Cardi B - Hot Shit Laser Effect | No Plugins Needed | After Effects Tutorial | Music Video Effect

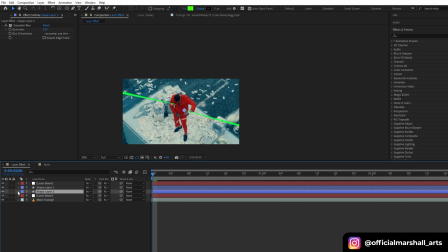And then we'll repeat this process, and then we will parent our shape layer again with our ending point of our new laser beam that we duplicated.
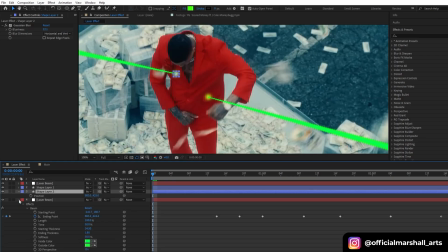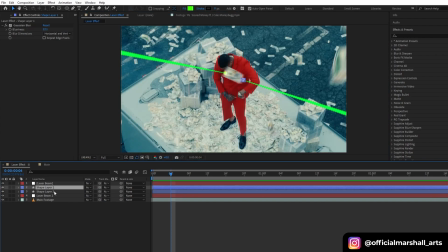Also, we will keyframe our opacity.
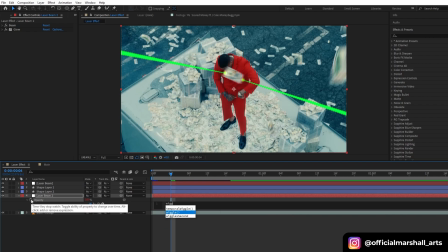So let's Alt or Command click, and then we'll write our expression wiggle 25, 60. You can do experiment with different values.
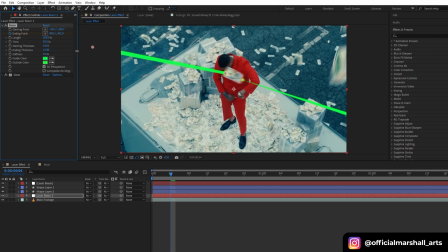Also, let's change our starting thickness and ending thickness, because I want it to be more pointy and it's too big for a laser, so let's adjust its thickness.
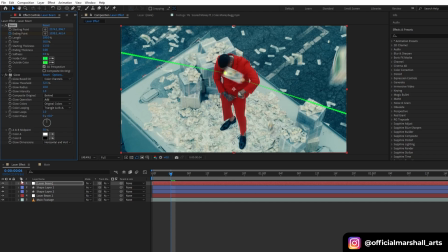And then I will repeat for my all beams. It's better if we do it before, since before the duplicate, so that you don't have to do manually for the each beam you have duplicated.
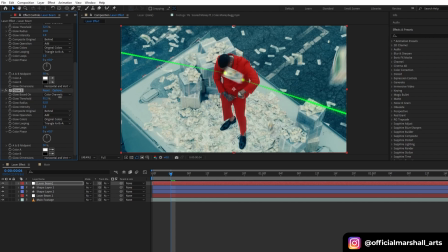Okay, so now I will
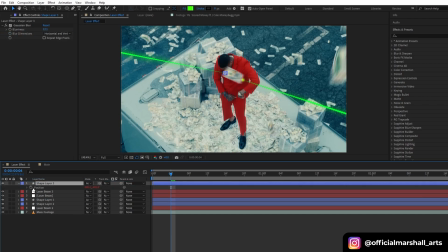repeat this process again, and I will duplicate my shape layer and beam layer again, and then I will keyframe the ending point position,
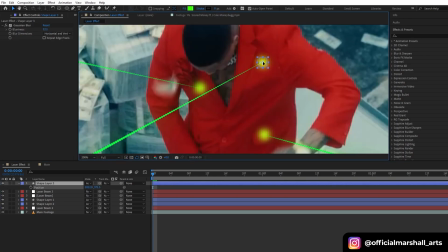and then I will parent my shape layer to the new beam.
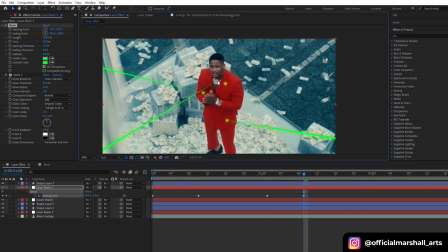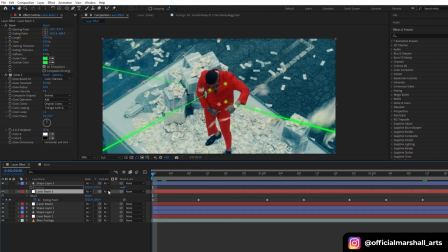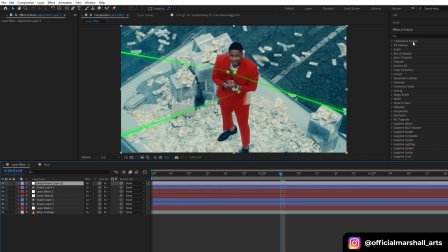So now I will create an adjustment layer now, in which we will add CC lens,
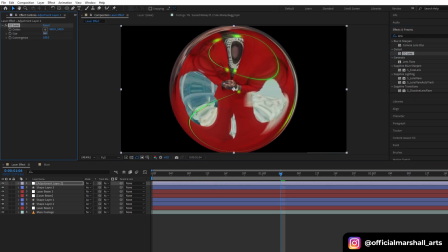and I will play with the values of size and convergence.
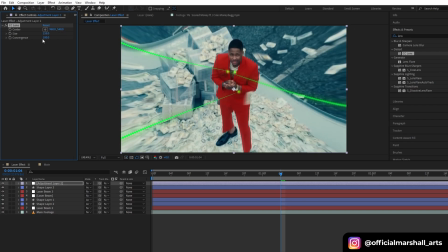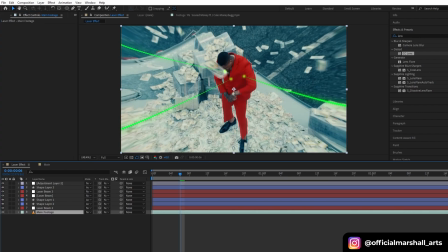Now I will add colorama effect into my main footage,
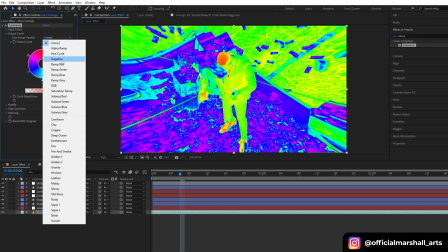and then change our output cycle to negative, and then I will add hue and saturation,
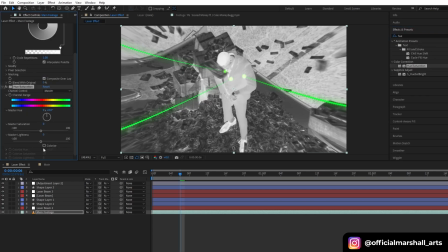and under the colorize option, let's increase the color saturation to 100,
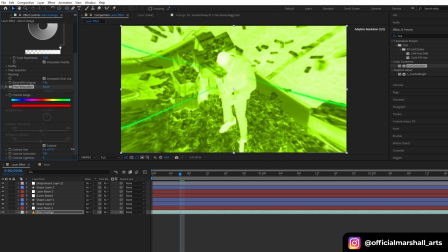and then I will choose my color. Let's say I will keep it green, since my laser pointer is green, so I will keep color accordingly.
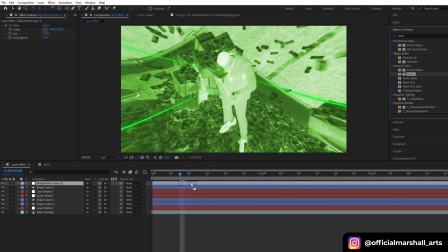Okay, now I will add noise effect into my adjustment layer. Let's increase it to around 20 to 30%.
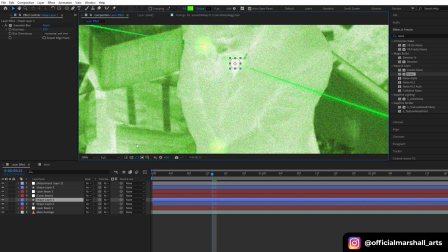I think the shape layer that we created is too big, so let's decrease the size.
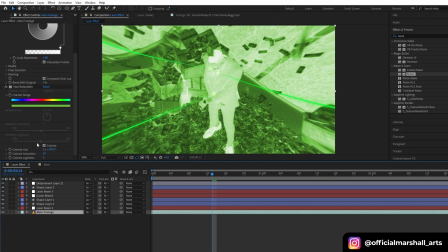In our main footage, we will add another effect, invert, and then let's change our hue saturation again to make it green.
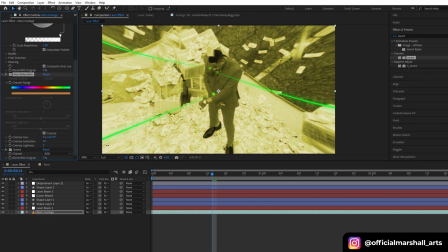So now I've got my effect which I wanted.
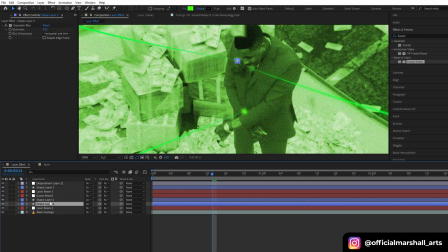Now, since laser beam is too direct, so now in order to make it more realistic,
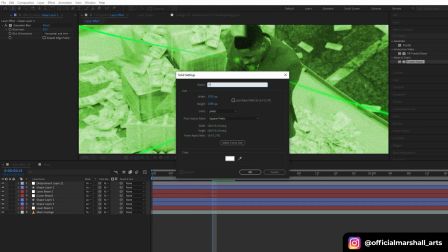I will create a new solid layer, and let's name it fractal. Now add fractal noise on it,
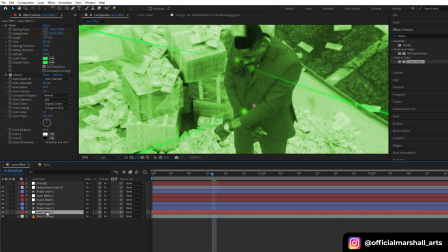and then I will change my laser beam matte to fractal matte, and then convert from alpha matte to luma matte.
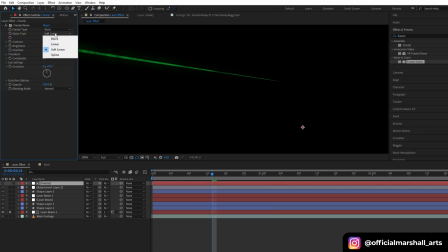Now let's head back to our fractal noise layer, and then change from soft linear to block, and basic to dynamic. Let's decrease the brightness and boost up the contrast.
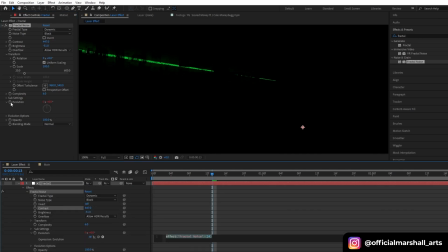Okay, it looks good.